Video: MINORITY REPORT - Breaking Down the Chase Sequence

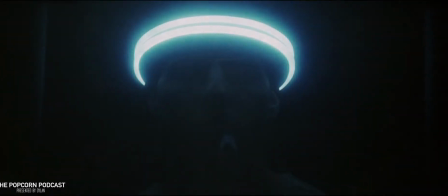Hello guys, I hope everyone's doing awesome. If you're new to the channel, welcome to the Popcorn Podcast.
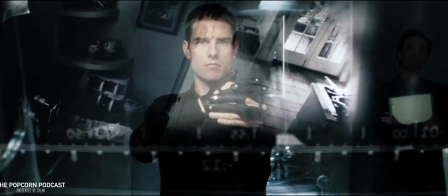My name is Dylan and I love talking about movies. Today I'm going to be doing a little bit of a different video whereby I'm essentially going to break down a scene from a film,
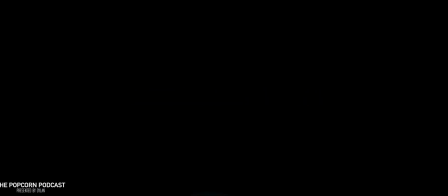that film being 2002's Minority Report. So without further ado, let's quite literally cut to the chase.
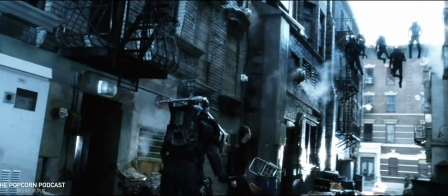Now the real meat of the sequence doesn't begin until this moment here where John's former squad attempts to corner
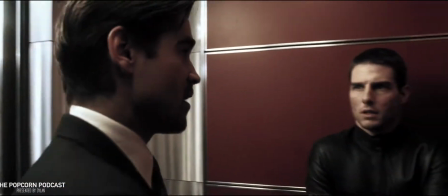him in this alleyway but before all that I just want to take a minute to look at how Steven Spielberg sets up this moment perfectly.
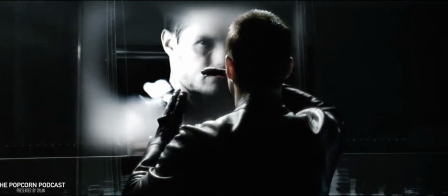Okay so to give a little context John Anderton played by Tom Cruise has just fled the
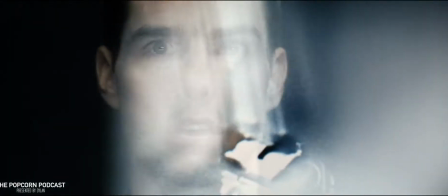pre-crime headquarters after having seen that in 36 hours he will be responsible for a murder.
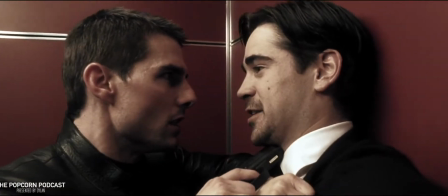He suspects that Danny Witwer, played by Colin Farrell, who's an official from the Justice Department, is setting him up.
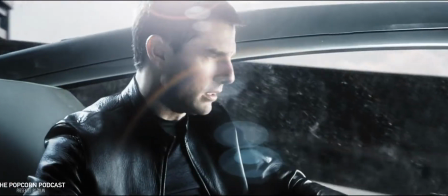John manages to escape headquarters only to find his car undergoing a security lockdown on the highway.
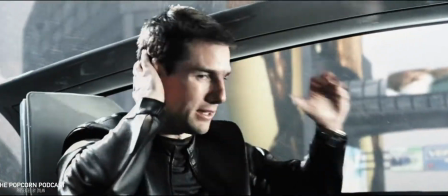Lamar, played by Max Von Sydow, tries to reason with our protagonist saying, to which John responds,
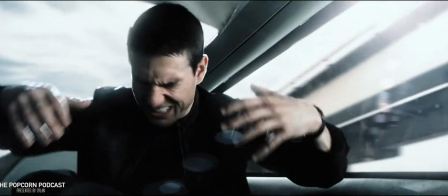Take note of that line guys, it comes into play in just a minute.
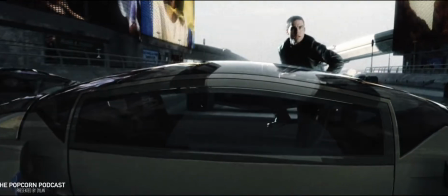Anyways, finally 44 minutes into the film we finally get Tom Cruise doing some real Tom Cruise stuff.
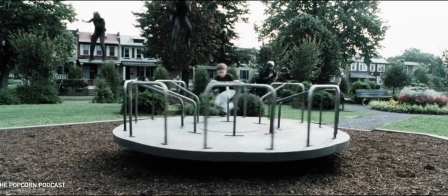Minority Report takes place in the year 2054 and let's just say transportation operates quite a bit differently to what we're used to in today's society.
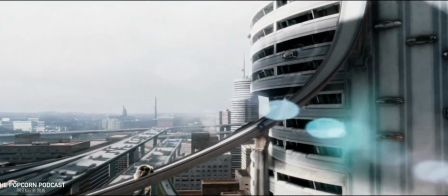The cars hover above the roads via magnetic levitation and glide smoothly along aerial highways.
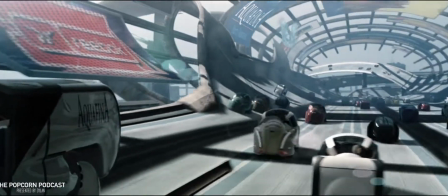Spielberg uses John's newfound conundrum to further establish this sci-fi premise, pulling the audience further into this futuristic world.
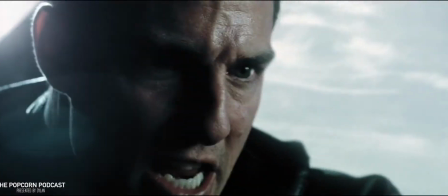It invokes even more tension and unpredictability into the story as
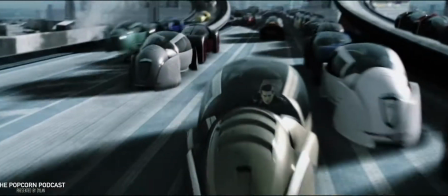well as into the environment that we as the audience are still very much adjusting to.
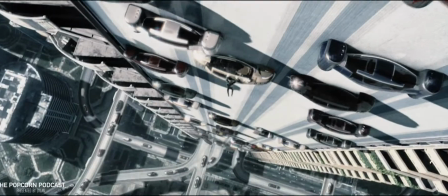John soon finds himself hanging off the side of his car as it navigates its way down a vertical highway.
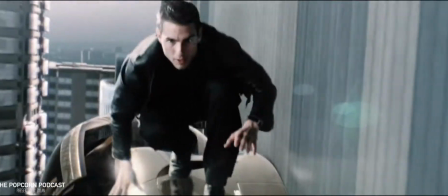This ensues an obstacle course like quality as he carefully has to jump from car to car,
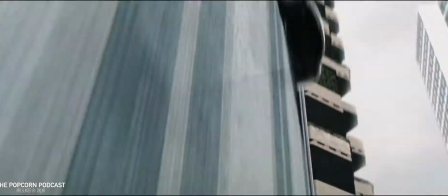from lane to lane and in doing so, further adds to the multi-dimensional nature of this world.
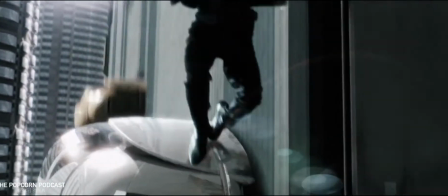At the back of your mind, you know he's gonna make it but every time he makes a jump, your heart can't help but skip a beat.
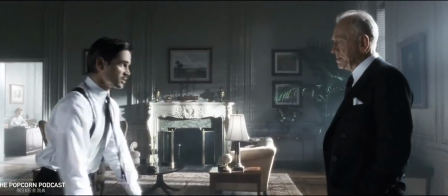Fast forward quite a divisive conversation between Witwer and Lamar as
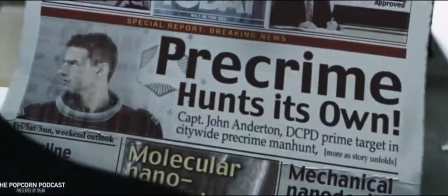well as an intense train ride for our hero as he is essentially a fugitive at this point,
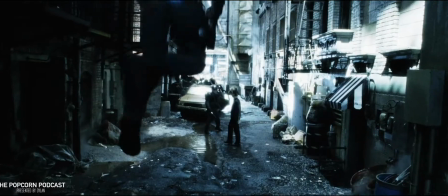John's former pre-crime squadron fly on their jetpacks and trap him in an alleyway.
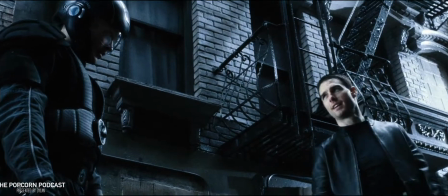The dialogue exchange between Fletcher and John quickly goes from work-related banter
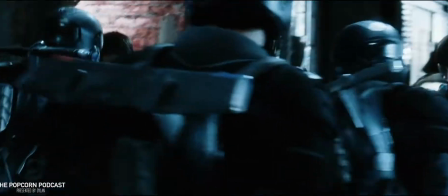to very serious, as the squad makes their intentions abundantly clear.
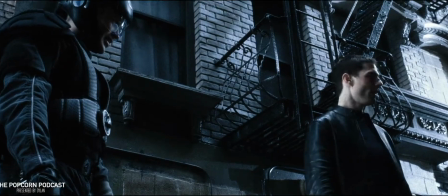Fletcher pleads with his former chief to
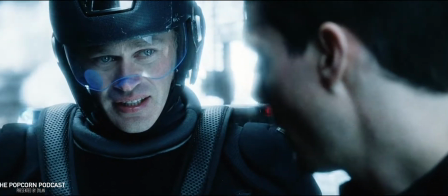which John responds Everybody runs, Fletch.
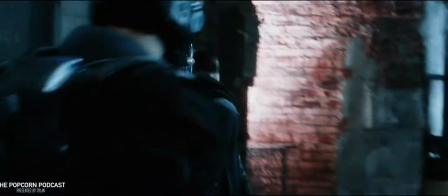Now this is the second time this phrase is said within the same five minutes and
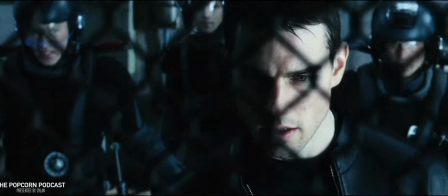I think it just goes to show how easily John has gone from one side of the law to the other.
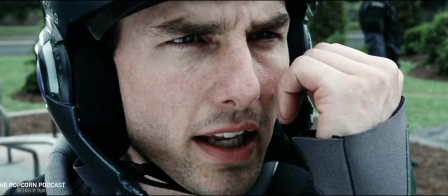How he's gone from being the hunter to being the hunted.
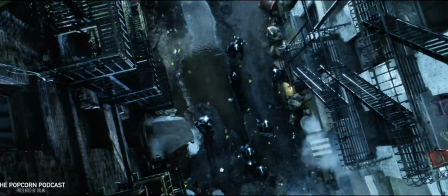It's an incredibly effective way in which the script uses dialogue to shed light on how easily justice systems can be manipulated.
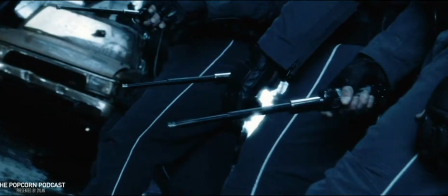The squad slowly move in on their former chief, their equipment at the ready. The tension rises and rises and then
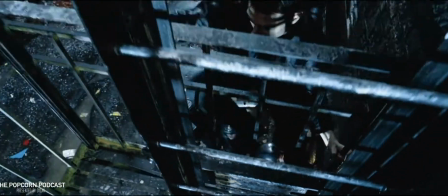John Williams' score kicks in and that's the cue for our hero to make a break for it John starts climbing and the camera moves with
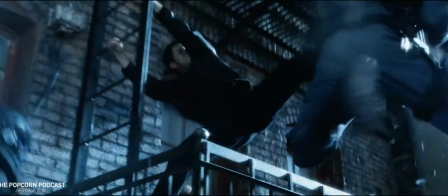him up the ladders The squad follows him up using their jetpacks and John responds with melee attacks And by taking advantage
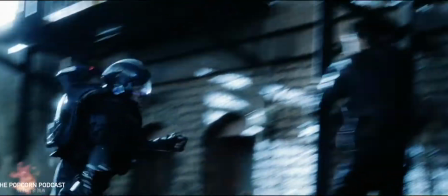of the environment around him
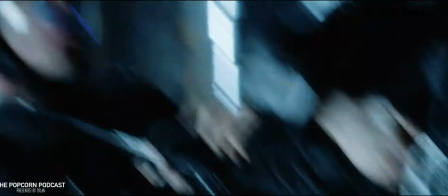He uses the squad's own equipment against them Whether it be attacking with six ticks Or hijacking the jetpacks